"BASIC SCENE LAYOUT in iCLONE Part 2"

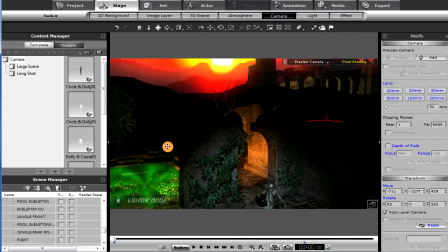535s
So, and with a limited supply of lights in iCLONE 5, which is certainly taken care of in iCLONE 6,
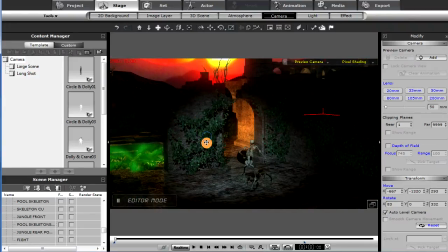541s
I had to reuse the light positions and reset them for each camera.
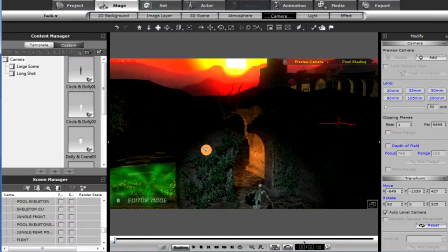546s
So that makes it a little tricky, but not a big deal. Now, also in this scene, I'm going to show you the importance of the fog that I chose to use,
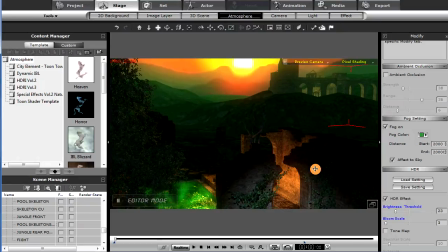554s
because turning on the fog gave me just a little bit of detail in those shadowed areas,
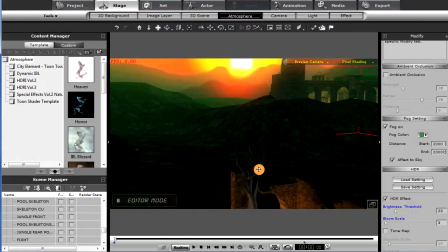559s
which I wanted. Didn't want a lot, just a little bit.
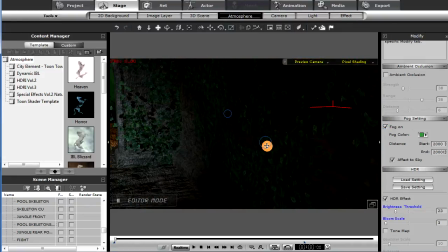562s
Instead of going totally black, as you can see, a little less contrast, and that was kind of cool too.
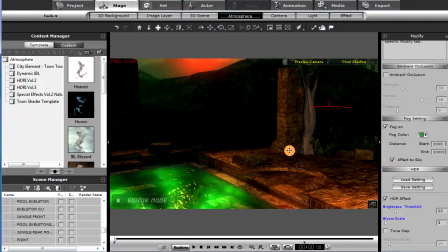569s
So also, let's turn on the dummies, and here we are, dummy objects here,
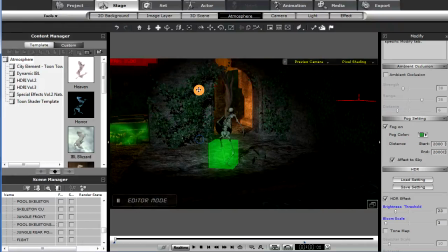576s
and you can see as we're going along here, we'll turn on the path.
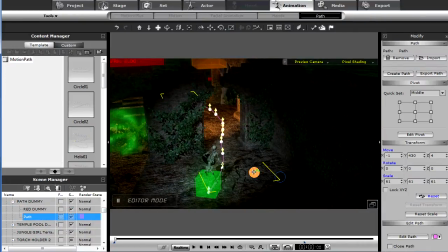583s
There we go, and now you can see a little bit more how we lit this particular shot,
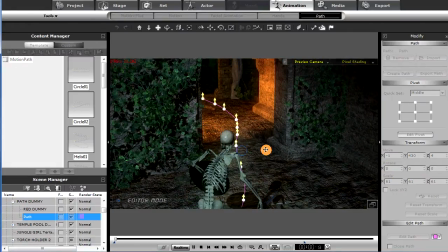591s
and then how we changed. See the particle effect going with the skeleton there.
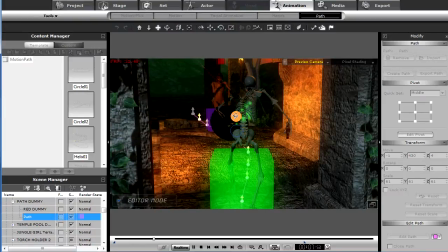599s
Jungle girl moving into place, and then the battle begins.
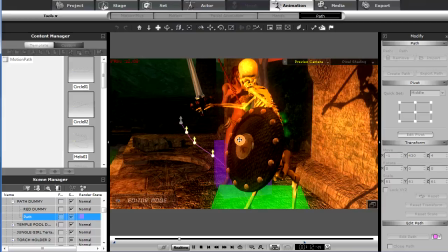604s
As I said, I changed the lighting depending on my camera position,
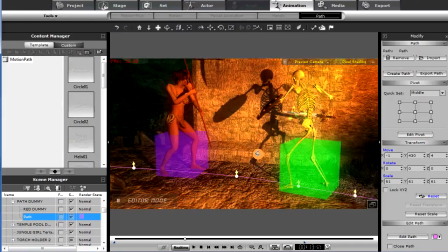608s
because like for this particular shot that I had a camera pretty much in this position,
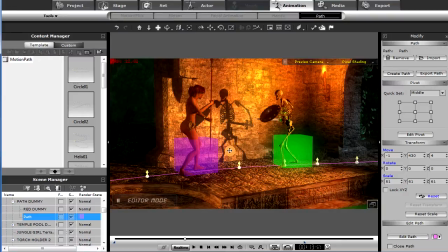613s
wanted to make sure we had a nice shadow of the skeleton on the wall there, and so repositioned the light for there.
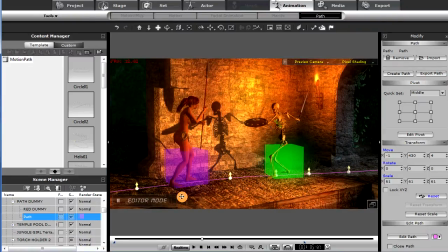621s
Used one of the spot point lights over here
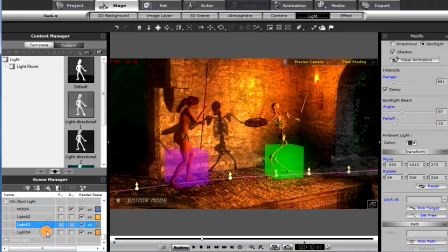628s
on certain walls for the torches, so we could have the torches casting their light. So gives you an idea of how we set up that particular scene.